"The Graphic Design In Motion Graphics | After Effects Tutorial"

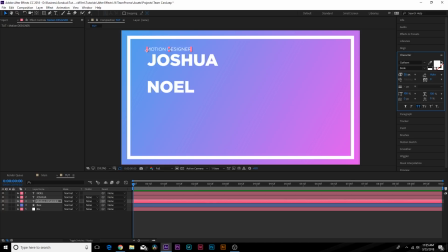So make these nice and large. And actually, maybe we'll make this a little bit smaller. So now there is apparent contrast between our subtitle and our title here. Now, this is not presented amazingly. Yeah, I like the other version a little bit better. So let's add some graphics on here to add some good separation. So let's grab the rectangle tool here and turn the stroke off, go to fill, and we'll turn this to solid color.
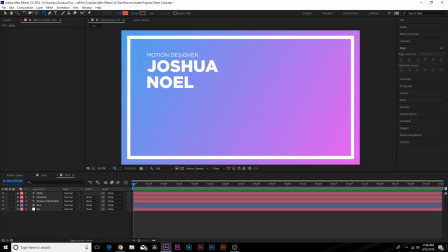And we'll just maybe change the color real quick so we can see what we're doing. And we'll just draw out a box on top of our name here. And we'll put this layer underneath our first name. And we'll set the track matte to alpha inverted matte.
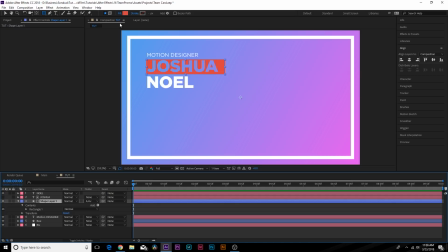And of course, maybe now we'll change the color to white. So that looks good. Okay.
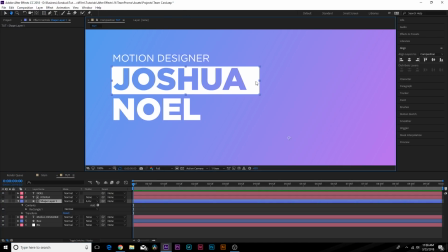So we'll want to, match this shape layer up as best as we can. So maybe move this over.
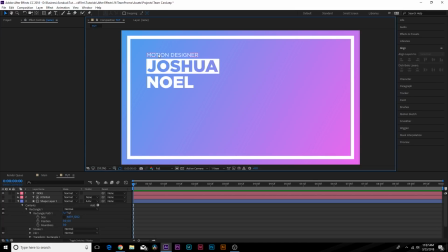So far this looks great because we have apparent contrast between our, I'll call this the subtitle, and our main titles here. And obviously our two main titles were exactly the same. And by adding this box, it really adds a lot of way to, you know, add contrast, break up the, you know, typeface choice, and put a lot of emphasis on what's important here.
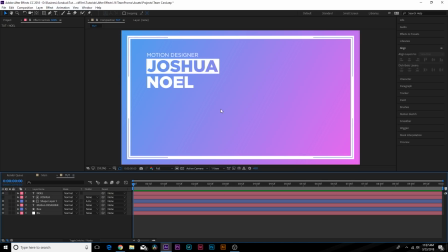So I think that's a really nice way to present your text. So being a little bit creative and, you know, laying out your text in a nice way, and then you can add an extra graphic to help enhance that. That's going to be amazing. So let's go ahead and bring in my Tinder profile picture. Just kidding, guys.
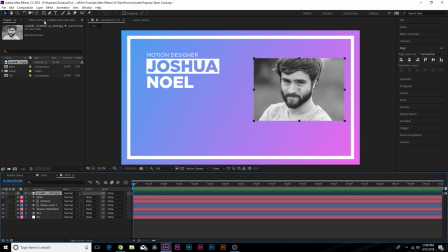Oh, yes. Look at that mean grub. Ugh. Okay, so what we want to do here is, obviously, you know, we don't want to place that there just like that because that doesn't look good. This is, you know, you can have any, you know, photo size. It doesn't even have to be a photo of yourself. It doesn't matter what it is. I'm just going to show you how to bring in an image. So maybe we'll do like a rectangle. You could do an ellipse.
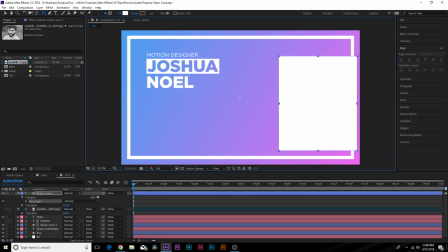It doesn't really matter, but we'll come here, make sure no layer selected, and we'll draw out a nice rectangle like this, and we'll position this, say, right here.
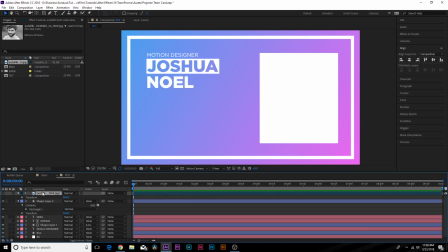Okay, so now we want to bring our, you know, picture on top of our, you know, shape layer here.
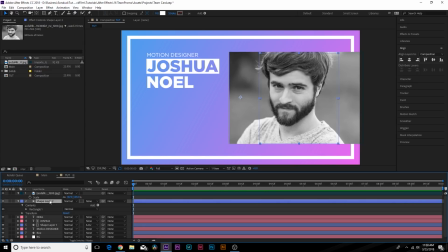We want to scale this proportionally and bring the shape layer on top of your profile picture or whatever that is,
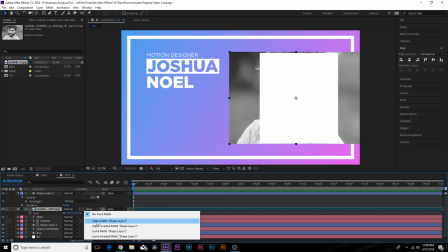and set the track mat to the of the picture to alpha mat. And then you can just move your picture over.
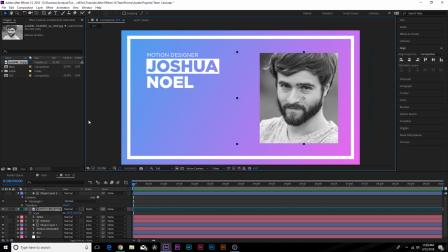And yes, hit me up on Tinder. Okay, so there is our picture.
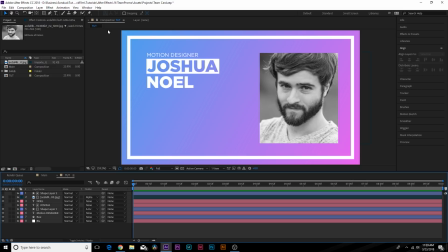And what we can do to maybe add some more detail to this, because just having a picture with all this white border stuff in here isn't really my taste here. So come here, duplicate the shape layer, turn it on, bring it underneath the picture.
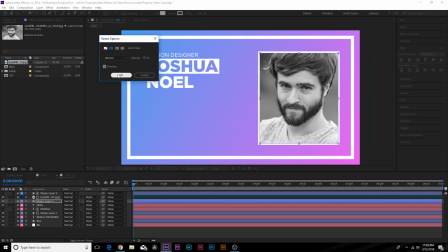And we can just click on the word stroke, set this to solid color, and we can add a nice stroke around our profile picture. And that kind of blends in with, you know, the rest of the design in here.
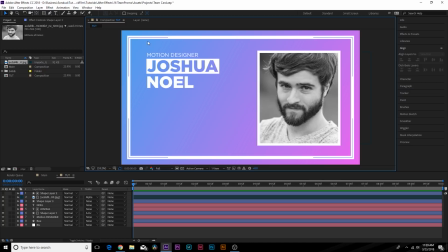We have some consistency, which is something you want to think about, is, you know, one basic element and how can I duplicate this multiple times across our composition. And here it is. So that looks cool. So now we have this blank area here in the left side of the composition. And, you know, it's not amazing.
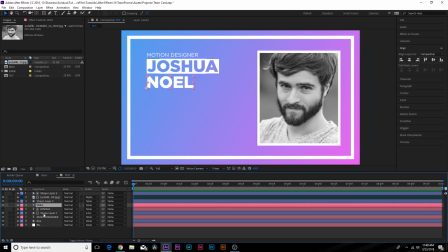If you had some text in here, we're going to do that. But let's just say that we don't have any text. What we can do is just maybe bring this down here. And I feel like this might be in a better place than up here. So just think about positioning what you have and seeing where it looks best.
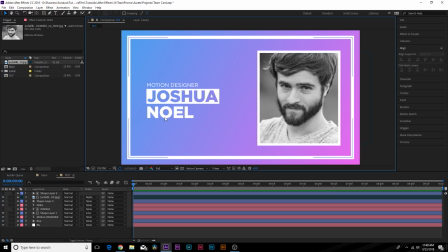As you know, you have some extra choices. And maybe this needs to be center aligned. Obviously, there's a lot of options here, but we are going to put some text down here. So let's just assume that we don't have a lot of information. So if you have a lot of information, obviously you're going to want to make the typeface, you know, relatively small enough to fit it in here. But for those of us who don't have a lot of information, we just want to put, like, say, a cool quote.
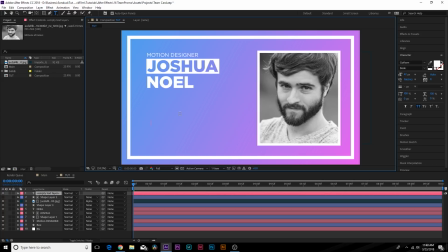What we can do is just come here, grab your textile tool, and we can enter a quote. Maybe, what's my quote? Here's my inspirational quote. Hopefully you guys are motivated by my quote. We can see that this does not look amazing. It's just not really standing out. There's no emphasis on what's important here.
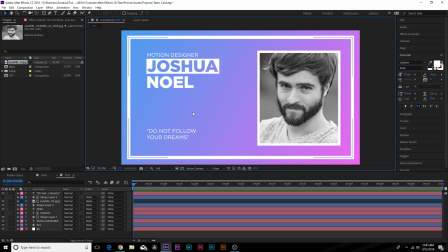And we're still in the same situation where, hey, there's like all the space here. We're not using it correctly. So grab this title and you're going to want to make this, you know, maybe bold, as big as you can. And then we'll go ahead and increase the typeface by a little bit, or sorry, this font size, and make sure that this is going to be aligned with your text over here.
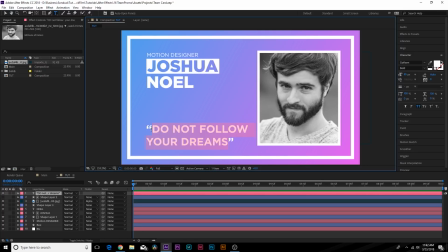You bring it down. Okay. And of course you're going to want to, so you'll select the text and maybe make this italic as well if it's a quote or whatever. Just in our case, we'll do that. So now we have this nice spread out information here. You know, it looks like nothing is overpowering each other and it's clean.